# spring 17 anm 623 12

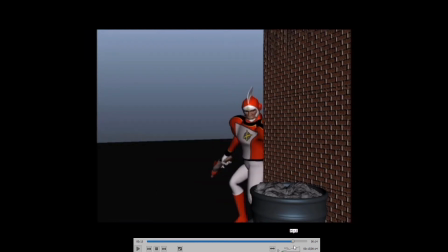First of all, there's nothing that in his movement that really sort of propels. He kind of turns, and there's no kind of push that sort of slides him forward.
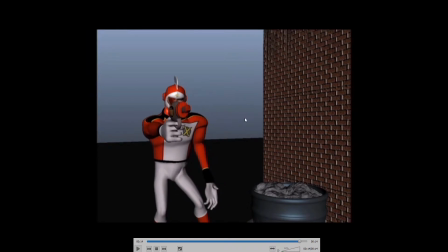He's just kind of gliding out. So I think maybe a little recoil and then leap would be better. It's good that he kind of lands and then recovers. That's nice. But maybe some like offset.
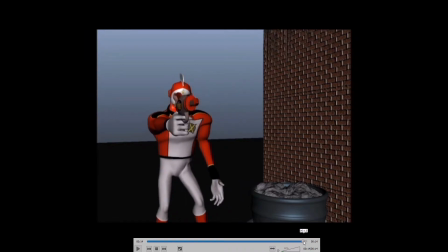So the arm stays sort of perfectly rigid with the body, and it'd be good if that was at least subtly offset. It's sort of like the movement of the arm gun. It's just a couple frames behind the body, so it doesn't have that super rigid feel to it.
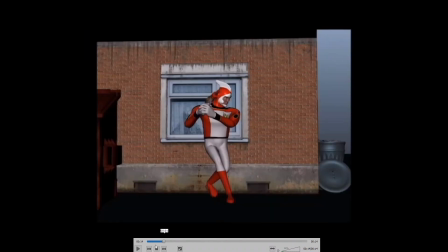Good posing on the hand there. So there's loads of good stuff in here.
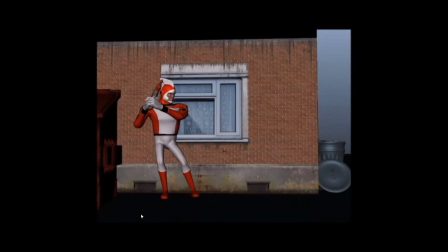Lots good concept, good shots. Lots of good poses. Just a few little things to fix up. And I think it could really fly.
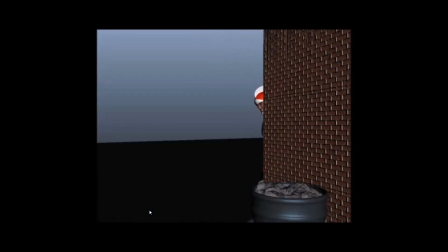So very good work on this.
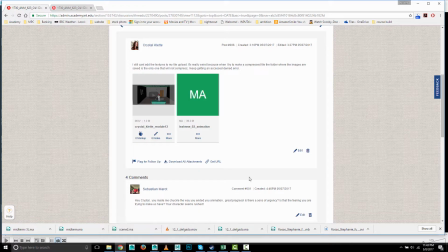Next up is Crystal.
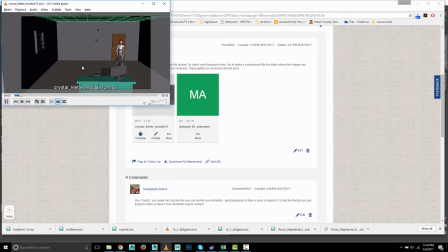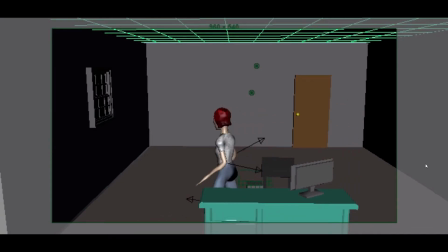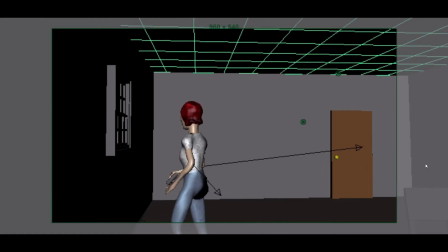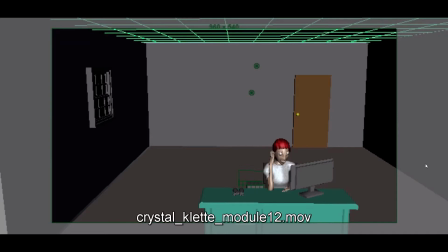Good. It's a very ambitious piece. There's a lot going on here,
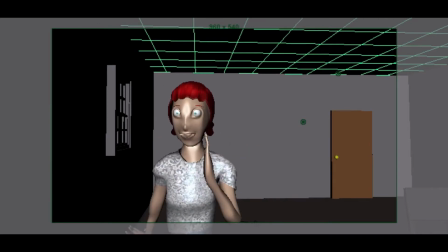and there's some nice moments where I like sort of the excitement at the end,
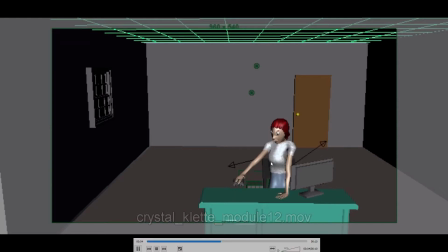um, like the putting elbow on the table. This is a little where the right hand freezes there,
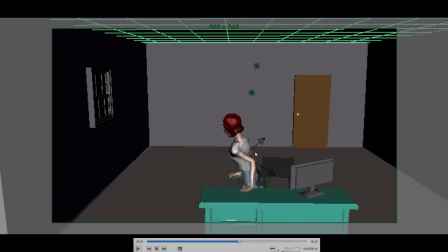but I like that she's placing her left hand on the table to help with that movement. Um, so yeah, as far as improvements, the first thing is the walk. I think that
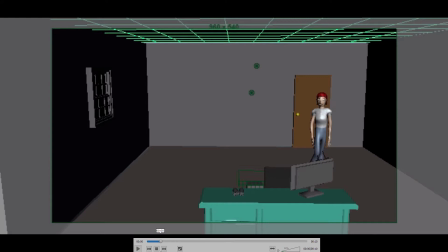she's kind of dragging her feet, and it looks like the feet or placement is good until here suddenly. See how here both feet, she's sort of ice skating all of a sudden. Both feet are sliding at the same time, and you're really going to want to keep one foot planted while the other one moves very consistently.
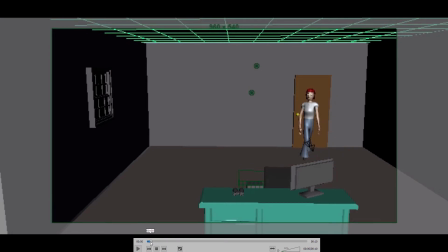So it looked like you were doing okay with that here. Yeah, look, that her right leg is planted nicely, then her left leg seems to be planted nicely, and then all of a sudden she's sliding, sliding, sliding. And then her legs kind of pop, kind of a little weird there.
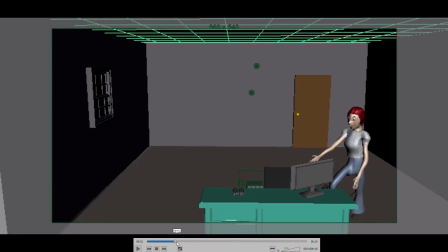So, you need to put in those steps if you're going to have her walk in. The other thing is, you don't have to have someone walk in the room. Like, she could just start near the computer and sit down. Like, that's a fine place for an animation to start. So, it looks like her arm is overextended here.
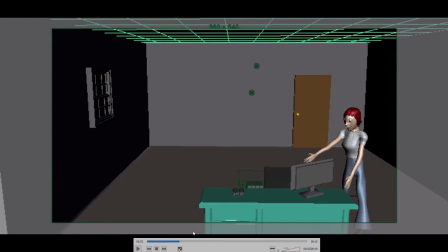So, kind of take the controller and move it back a little bit so it doesn't have that, like, overextended look. And here's where you did this nice thing later where she has her hand planted on the table.
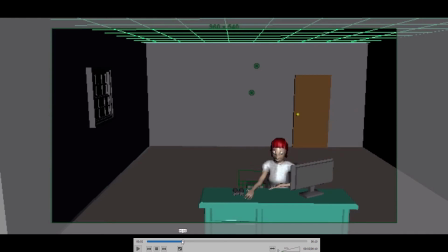It's nice. This might have been a good opportunity to plant her hand on the chair while she sits down to support her weight. Looks like maybe you were thinking of that. I don't know. And I see that she's pulling the chair out, but it kind of doesn't make sense.
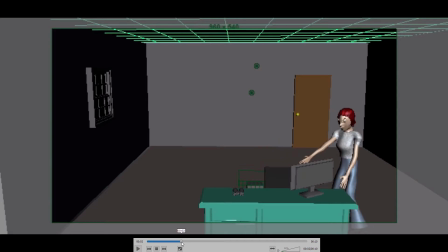It's like somehow she touches it and it magically slides out. I mean, she needs to stop, slide the chair out, then continue moving forward instead of this one sort of really quick continuous movement.
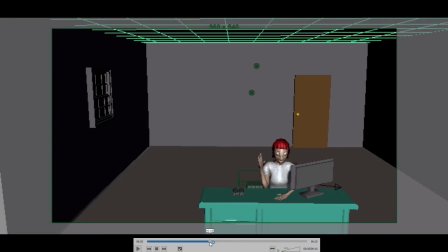Yeah, I think it's a little. It might be overall.
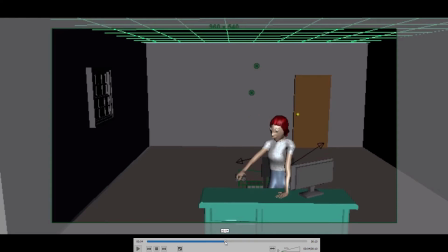You might just be trying to do too much in the time you have,
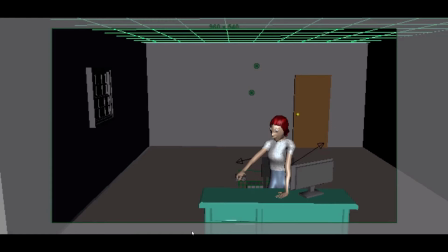because all of these things could be breaking down forward with more detail to feel a little bit more fleshed out.
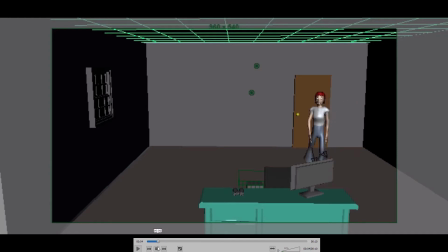What you do have an opportunity here to do, this is a okay wide shot to establish the room. I might do a cut, it's like right in the middle as she's standing down, to like a medium shot that looks something like that, because we've got a lot of dead space in here.
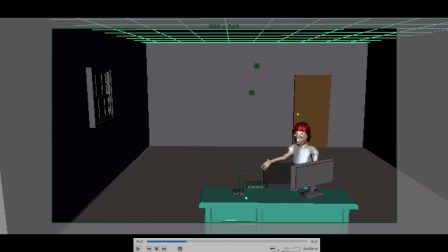And you could cut here, maybe kind of bring the camera around here so we don't have so much of the screen blocking our view of her. The camera could kind of be viewing her a little bit more at that angle there while she's sitting.
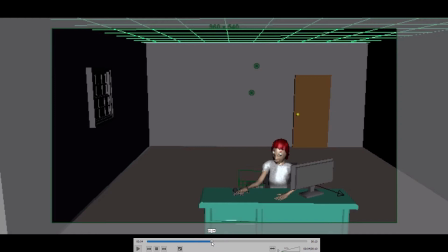There's a little bit of a pop here with the arm. Maybe it's the elbow animation. Anyways, I would rest the hand on the binoculars for a moment, then lift them up. And then you have this weird thing where the hand is locked there, and I understand it can be challenging.
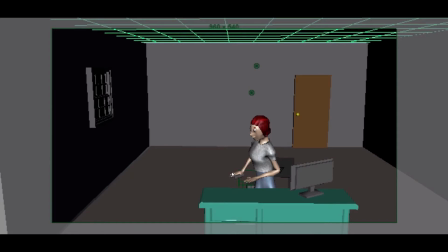You have this arm on IK, so it's hard to keep it moving, but right now it looks like her hand is sort of resting on something there.
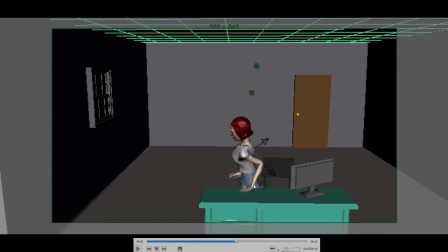Her right hand. I mean, it's good that the left one is, but the right hand shouldn't be.
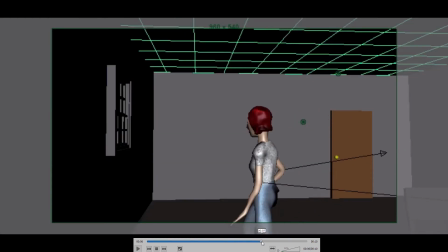So keep that moving. And let's watch the walk at normal speed.
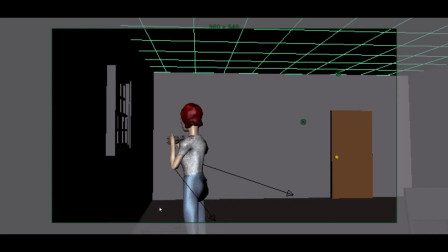It's just a very weird walk. It goes much too fast, and it sort of skips ahead.
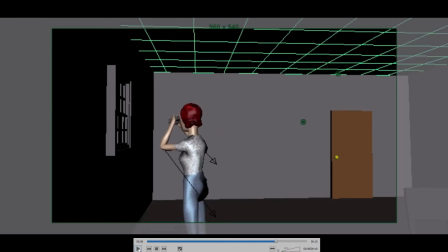And then, we kind of don't give her enough time looking out the window to react.
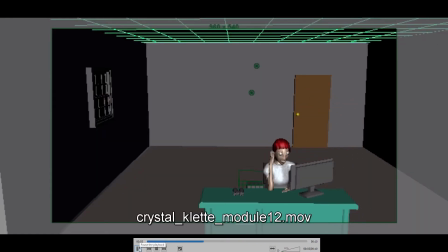I mean, when I watch these sequence of actions, this is a 10-second animation you've turned in.
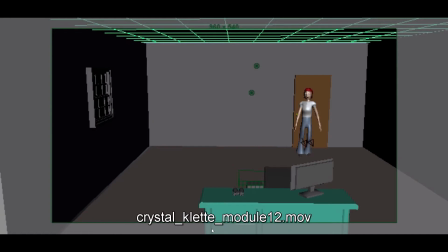I think to do this scene would need to be at least twice as long.
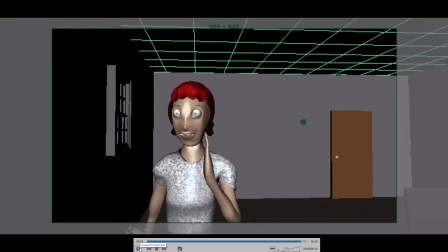Maybe 3 times as long, just to give the walk the time it needs to be broken down, to give the sitting down the time it needs.
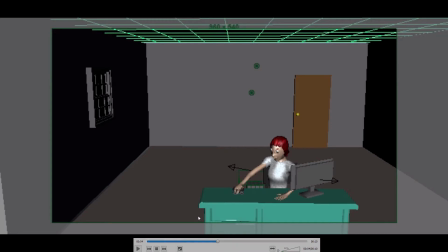Like, if she's looking and thinking at the computer, she needs time to look and think and react. She needs time to pick up the binoculars. She needs time to stand up from there. She needs time for this walk.
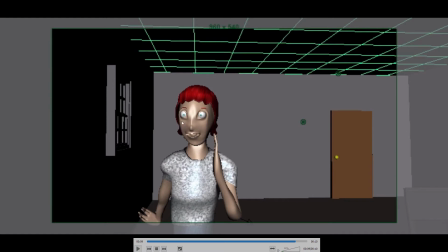She needs time to, actually look at something out the window, then react.
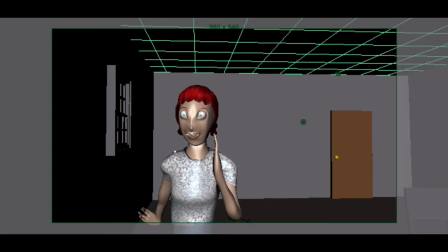So everything, it's very compressed. You're trying to do so much in the 10 seconds, and it's really too much to fit into that time. So, if you want to keep on with your animation for this class,
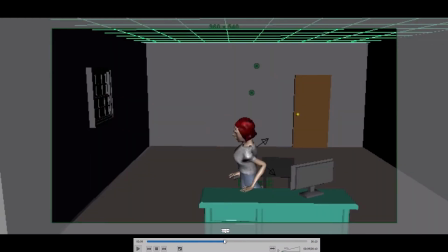what I would say is to narrow in on a portion of this that you are excited about doing. And to me, I would probably start the animation here, sit down, pause. You could do one cut.
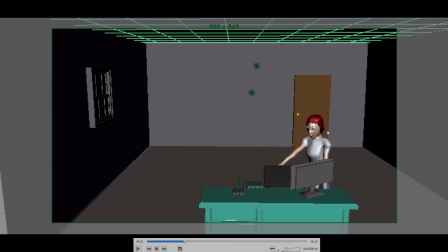First you could start a little tighter to begin with, and then she could sit down. You could do like a cut like here as she puts her hand, and maybe get a little bit better if that's supposed to be the head resting on the hand. Really take the time to bend the wrist back a little bit, lean the head into the hand, etc.
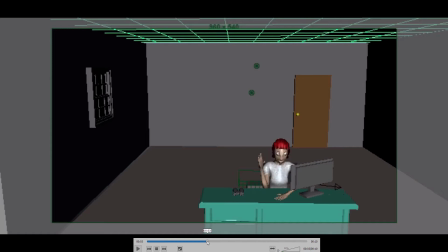Get that a nicer pose, and then give her a moment to look at that, and maybe have a little wireless mouse on the table. She moves around and clicks a couple times first. Then, lift the binoculars, get this walk right.
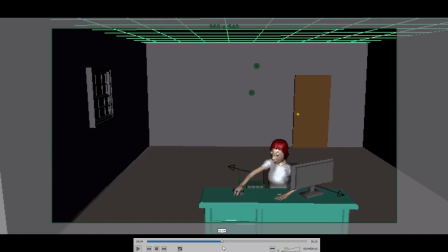And there's a trick here. Like, if you just want to have her stand up and you don't want to do the walk, you don't have to. Like, movies don't show every bit of motion in the scene all the time. You can actually cut to a kind of a medium shot at the window where she's in the next shot.
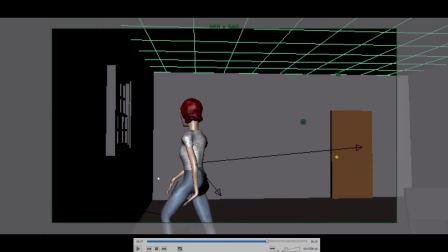She kind of just, you can just show this like last bit of moving towards the window, maybe like frame it a little bit nicer so we can see a lot more of her. But you don't have to show every bit of motion. You don't have to show her walk all the way up to the window. And then you could have her look and then react, and that could be the whole thing.
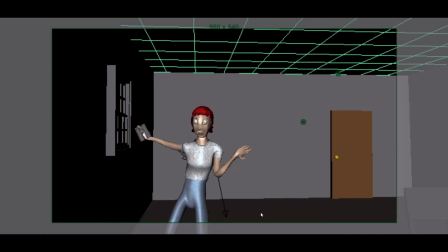So anyways, if you want to keep animating on this, try to cover fewer actions.